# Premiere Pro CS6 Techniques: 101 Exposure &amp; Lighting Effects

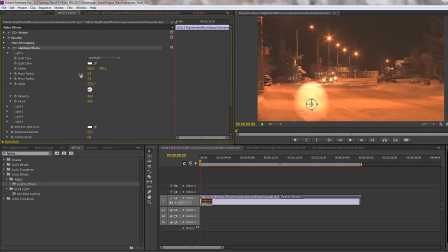And when you pull the major radius down, you can see it's either going to come from the middle of the effect or from wherever it happened to be. However, when you do that, it resets, or it can reset, the minor radius, which is the basically how wide the light's going to be. And then you can also go down to the intensity, and you can
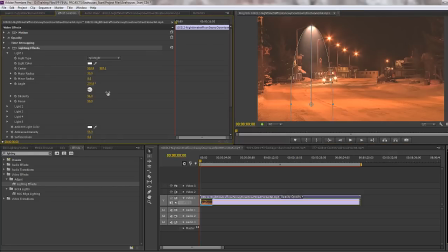increase or decrease the intensity of that light to give more or less of a volumetric look. You can even focus the light, so how much or how little of it is going to fill that gap. Volumetric lighting on the whole is not too full, so that looks pretty good for the first light.
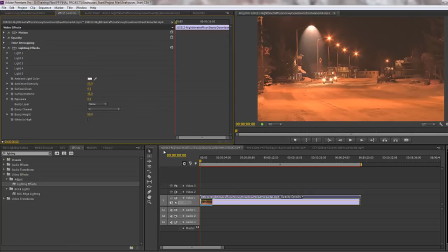So we can look at that one, click away. That's beginning to give us what we like, but the rest of the background's not quite bright enough. So again, we can go down to the ambient light, and we can turn the intensity of that up a little bit more.
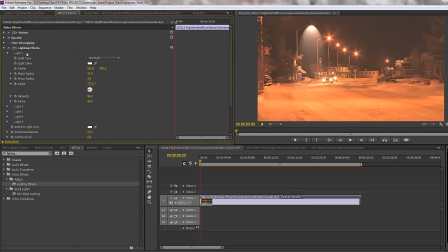And I think that this first light actually needs to be changed, not quite in the right place. So I'm just going to again click on there and pull the whole thing down just by clicking in the middle. This is light one, so it's just coming out from the bottom of that effect. And possibly turn its intensity down a tad. Just a little bit too bright for what I'm trying to achieve, I think. Let's just take it down.
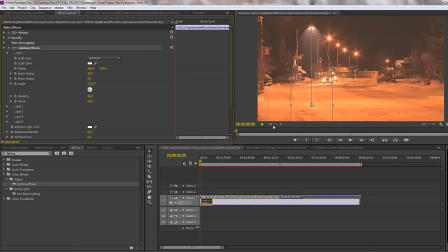So it's just noticeable but not overwhelming. There you go, click away to have a little look at what it looks like. So we've added an effect. I'm going to click back on the layer. We can go in and we can change the intensity of the ambient light.
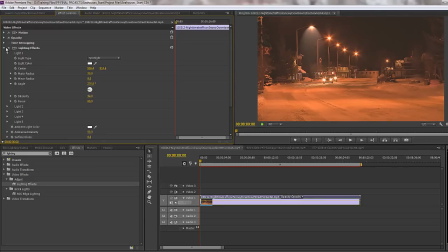We can do whatever we want to get the overall effect. So if we do a before and after by turning off the lighting effects before and after, and we've added in a beautiful volumetric lighting effect, and notice that we've got a whole bunch of other lights. There are different types of light, by the way. At the moment we've gone for a spotlight.
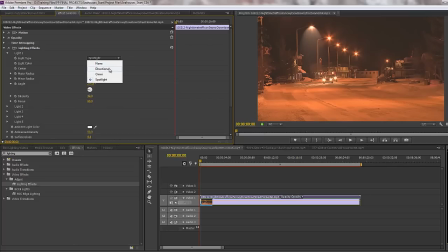There are directional lights, which are quite hard to control, if I'm honest with you, and also omni-lights. An omni-light just affects everything, but you can decide how big that area is going to be with an omni-light. We'll deal with that in another example. So that's the first example. We can create volumetric lighting to these lights and give us a completely relit look.
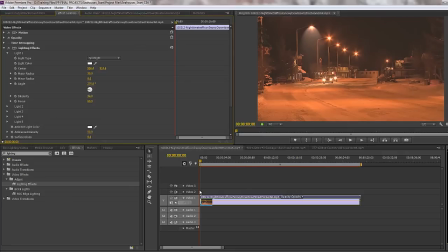Again, we'll do before and after. A great look. So let's try another example.
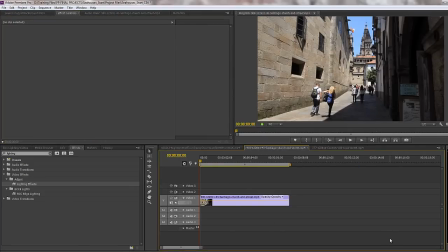Now, in this particular one, this shot has got a few problems. Because it was so bright, the dark's looking really dark and you can't really read what's going on over here, and the brights are kind of overwhelming us. What we can do is use the lighting effect to relight this scene entirely. So I'm going to take the lighting effect and drop it on.
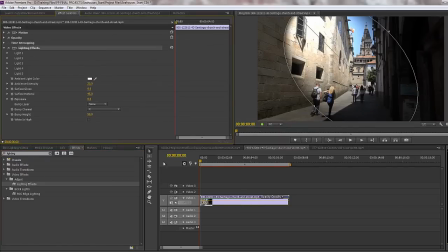And what we might want to do is, again, click on lighting and have a little play with this first light.
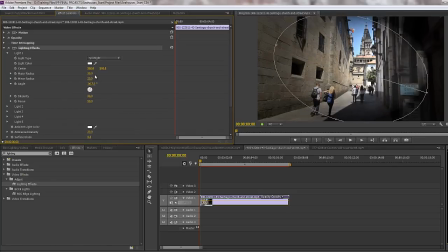So I'm going to open up light one, open up its angle, and perhaps change it. So here we are, we've got the light coming in about the right place.
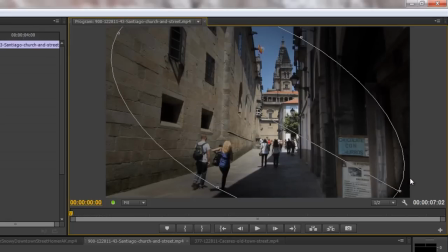We can perhaps pull it out a bit. This is roughly where we want the light to be affected.
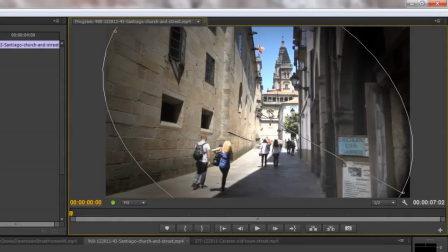And it's just relighting this scene slightly just to get a better feel for what's going on.
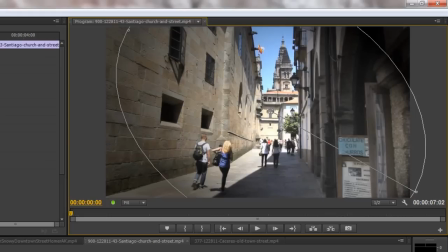We can actually see what's going on over this side. Okay, if we do a before and after, before and after.
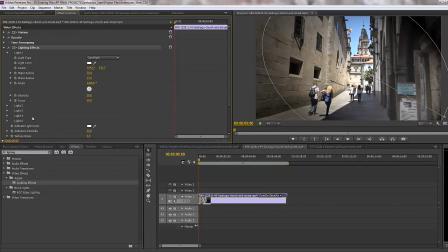Okay, what we might want to do at this stage is perhaps turn the intensity of the ambient light up a tad so it can bring a bit more of that brightness from the first side in.
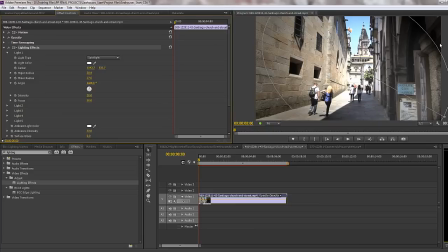Okay, so we've got a good look here. That's beginning to get to where we want to go. We might perhaps want to move the light up a bit, play around with its placement, just to get a better, more focused look. But this particular area here isn't looking too good because of the property of the light for this particular one.
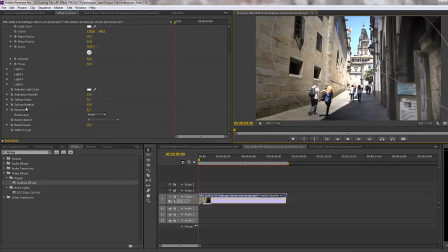And if we look down here under the ambient lights, you see that we've got things called surface materials. And if I start to turn surface material down, you'll see that I get a bigger glare, as if this spotlight is glaring off the actual footage itself.
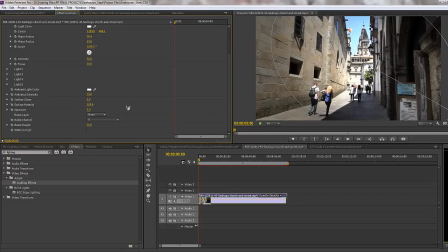Whereas if I pull it the other way and take it up to, say, 100, the light is still there, but it's hardly noticeable. It's become part of the scene. And you can actually play with the surface gloss as well, so you can make the surface less or more glossy.
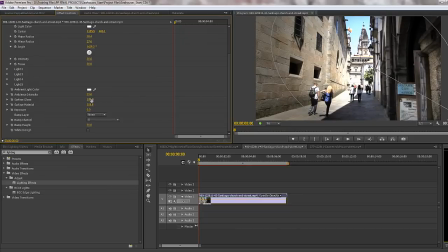So if we turn it up, you can see getting more of a glossy look, and if I turn it down, we're getting rid of more of that gloss. So what we're doing is we're using the light not to give a reflective type of look, but a far more naturalistic light that doesn't draw attention to itself, but just relights the area.